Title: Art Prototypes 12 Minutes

I started to look at films like once I knew like at this point, right? We had the story written, we have this strong narrative element, all the pacing and everything. So I started to look at how some directors deal with lighting and decoration and set design to try to solve right the issues that I was just showing.
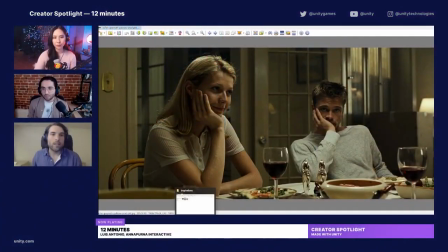(0:19)
If I'm gonna share my screen, and like a director that's a big influence for me is Fincher.
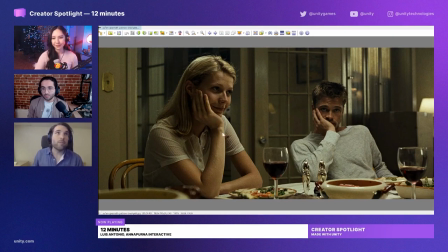(0:25)
Like the way he does lighting. Like use an example from Seven, and the muted color palette. Like it hit a lot of notes of what I was looking for about, you know. And he has a lot of like little lights here and there.
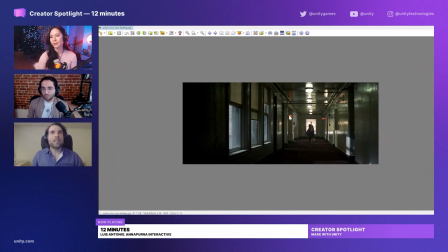(0:40)
And there's a timeless like this building is like Victorian era looking, but you don't know quite well the year and how some colors are muted, right?
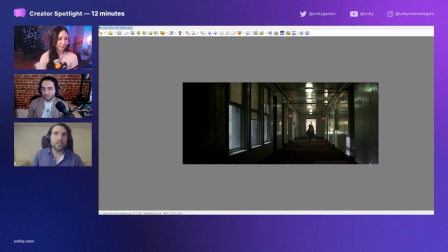(0:49)
But then there's some bright spots that you can clearly where your eye gets driven into.
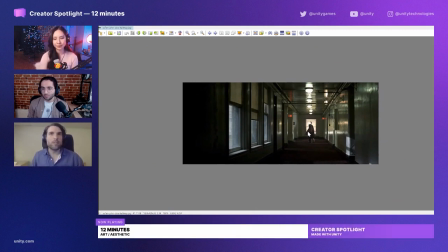(0:55)
So I was like, how can I apply some of these principles into my situation?
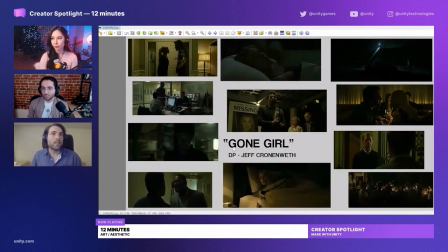(1:01)
Is another example, Gone Girl, where he has these small focused lights for to draw your eye into, where he has these small focal points, and everything is very soft, which I really like.
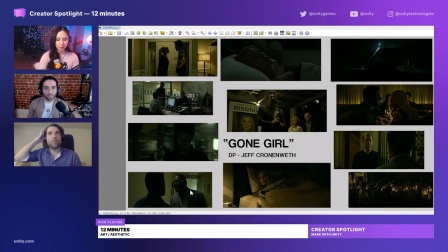(1:16)
And I think it would contrast well with the sharp concept brushstroke. Like hopefully it will feel like a painting in a way.
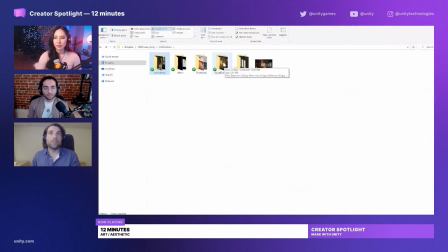(1:27)
So with that in mind, I started to slowly try to right go into each room and try to tweak them.
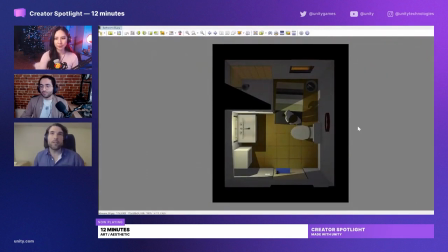(1:36)
So this is how the bathroom looked on that old prototype. Right, there's already some things I'm trying to do. Like there's a light here because there was a mirror in the bathroom for a long time. So trying to pay attention to the cabinet, get the light to focus here.
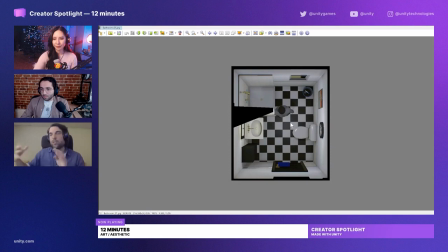(1:49)
So trying to see, like also each room to have its own personality based on the importance throughout the story. So this was early on where I was playing with all the elements before realizing, the walls, what's important is the floor. You see, like here the player, the most important element in the game is the one that reads the less.
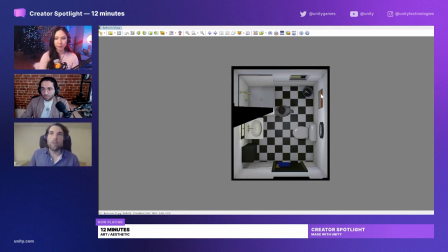(2:08)
Like I'll be looking at the walls more than the room. So very quickly, everything that's not on the floor needs to be darker than what's inside.
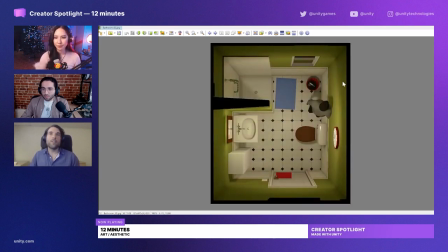(2:19)
Here I was still playing with it, and then like eventually, oh, here we go. Now I have a frame made out of the tiles. Suddenly your eyes are drawn into the room. I can use it.
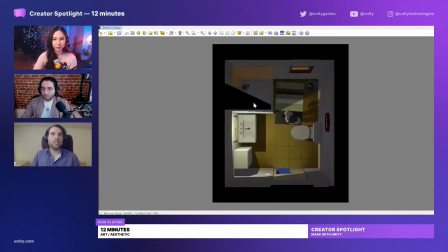(2:31)
And also, I don't know if you notice, a big change was also the camera field of view.
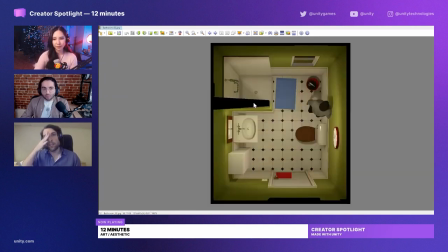(2:36)
Like by changing the FOV, we get a much bigger depth.
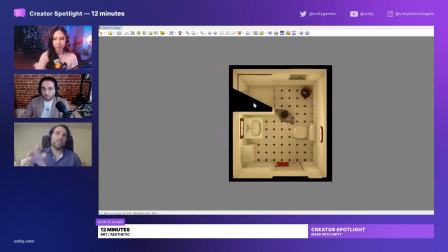(2:40)
Like the walls especially are very compressed in this version, and then they stand out more.
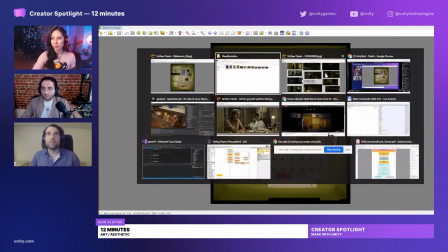(2:48)
And then right, like this was like my final test before we went into let me jump into Unity,
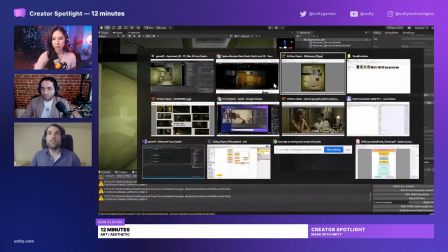(2:56)
into the final one, right, where not only I got the lighting to, like I got a bit stronger fall off around the lighting.
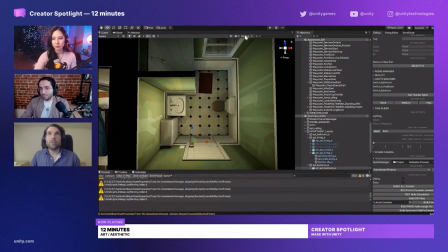(3:05)
You got the painterly brush strokes, and actually I'm gonna do
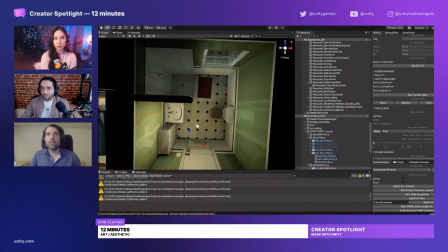(3:11)
and then mute some colors so that things will pop out naturally. And in this case, I also had to look into account how this would look in right when the lights are off.
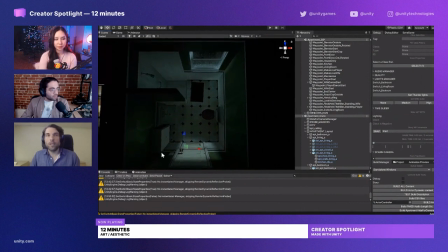(3:23)
So in this case, like a strong blue light from the window that's gonna bounce off the door, and you can still see the shape.
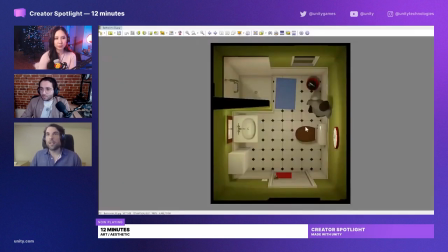(3:30)
So for example, right in this version, like I quickly saw that if the toilet seat is wood,
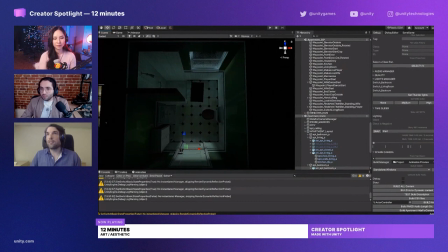(3:35)
it helps pop out in the dark with the bright of the tiles, and it just reads better.
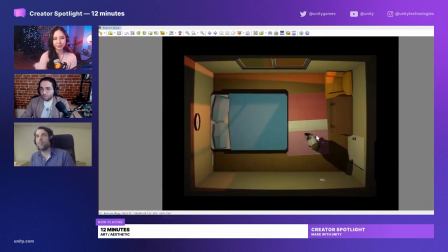(3:43)
Same with the bedroom. Like bedroom here is just like purely mechanical. You have a bed to sleep. You have the couch corner so that the wife doesn't see you if you're in the living room. You have the drawer. The other thing was, how do I make this feel like a realistic room without putting, like, there's no closet, there's
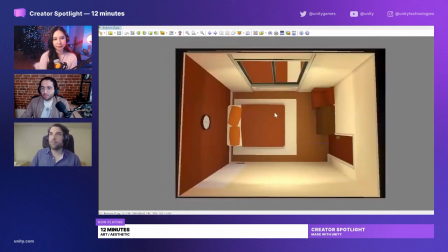(4:01)
a lot of things missing what a normal room would have. So first figuring out what colors the room would have.